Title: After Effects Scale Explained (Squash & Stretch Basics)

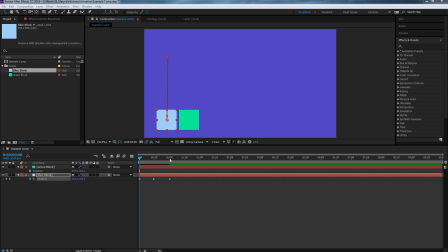(0:00)
So we created a 30 frame long jump animation in the last video, and it wasn't anything too special, but it was not too shabby for a couple minutes worth of work. So we have that jump animation, and it runs about a second long,
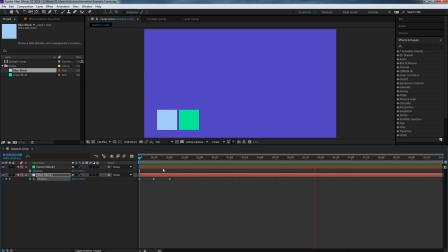(0:18)
and it doesn't have a whole lot of personality to it, meaning the block just kind of moves up in the air and then falls back down. It doesn't really have that squashing and stretching that we studied in the principles,
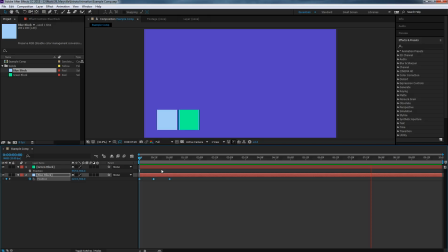(0:31)
which kind of would create that believability and some of that illusion of physicality to this animation. So that's what we want to get applied here. But to do that, we need to add a new parameter, a new transformation.
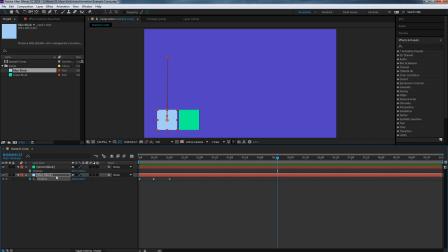(0:47)
So position is just not enough. We have to add one to this item in order to really get that sense of squashing and stretching. So let's go ahead and do that now. I'm going to select my blue block, and I'm going to go ahead and add a new parameter called scale.
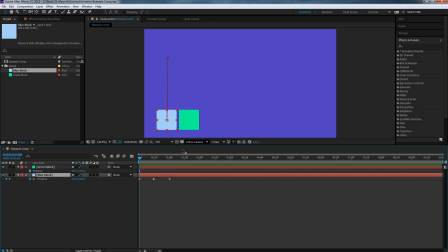(1:05)
Scale is probably one that you probably have seen before, and if you kind of were messing around with this one, you might have noticed that you can kind of squash and stretch your block just by grabbing those handles. Or you might be familiar with that type of input from Photoshop or even Illustrator.
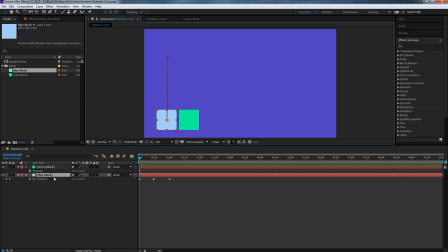(1:21)
So you probably know it's there, but we can't animate it unless we bring it up as a parameter or a transform on our object. So we can go ahead and hit the S key for scale. And doing that brings up the scale property.
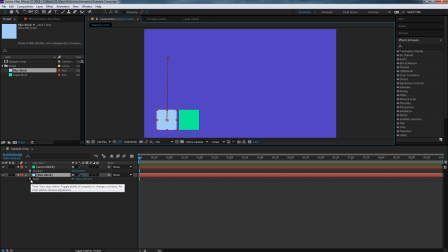(1:34)
Much like position, we have to turn on the stopwatch if we want to create keyframes and animate that property. So let's do that. And we notice that a keyframe is created just like before. We notice that the keyframe is showing here in the current time keyframe slot.
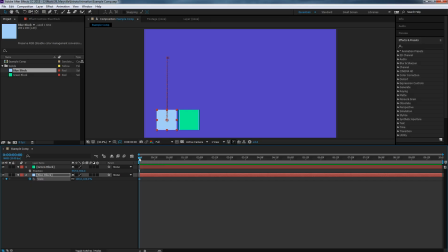(1:53)
And that's about it. If we hit spacebar, we notice that our block is animating just like before. No real change there. So there it goes. And we're not getting the squash and stretch yet. So just adding scale is not nearly enough. We have to actually animate the scale also. So let's do that.
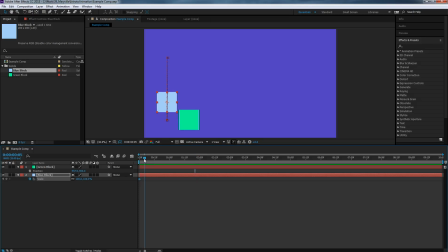(2:13)
So what we're going to do is first is when I bring my block up, I'm going to have it stretch out first. So that's a vertical stretching, as though it's kind of leaping up in the air.
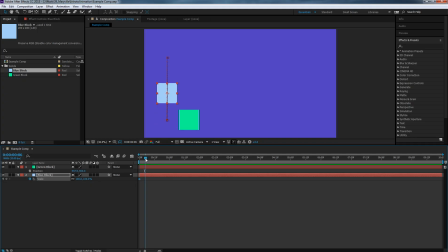(2:25)
So my first movement of scale is going to require that I stretch this thing horizontally and out vertically, which means I'm going to have to turn off the lock proportions setting. Because what I want to do, and I can either do it transforming in the composition or down in the numeric panel.
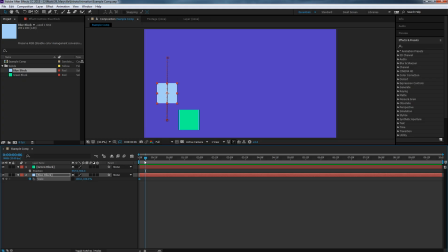(2:45)
But what I'm going to do is a non-uniform transformation. So I move my timeline indicator just far enough out to where, say, my block is like 50% of the way toward the top of its jump.
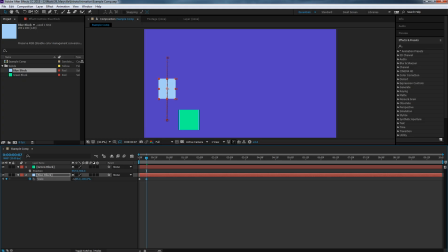(2:59)
And then I'm going to take the X value and I'm going to stretch it in, let's just say to 50. And then the Y value, I'm going to stretch out to say 150, because we want to kind of keep the volume in a similar size.
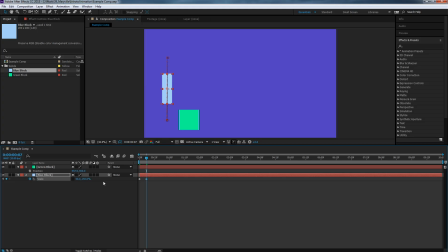(3:19)
So we're going half in and half out, or at least 50% in, 50% out. So that way my object, as it's jumping, is going to stretch out as it reaches the top of its jump.
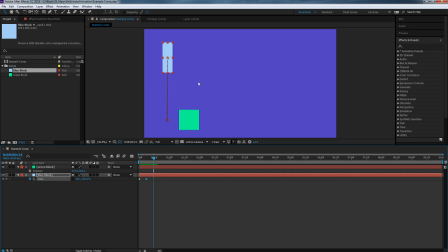(3:34)
Now, at the top of its jump, we want it to return back to normal, because we would assume that all of its stretching, all that mass would catch up to itself. So here we go. This will be back to 100, and this will be back to 100 as well.
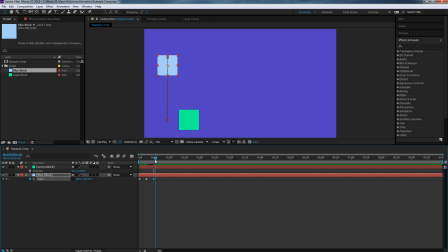(3:50)
And that's at the height of its jump, so right at 15 frames. So here's what we have. Stretching in, jump, out, and then it's falling. So let's go ahead and have that stretch come back.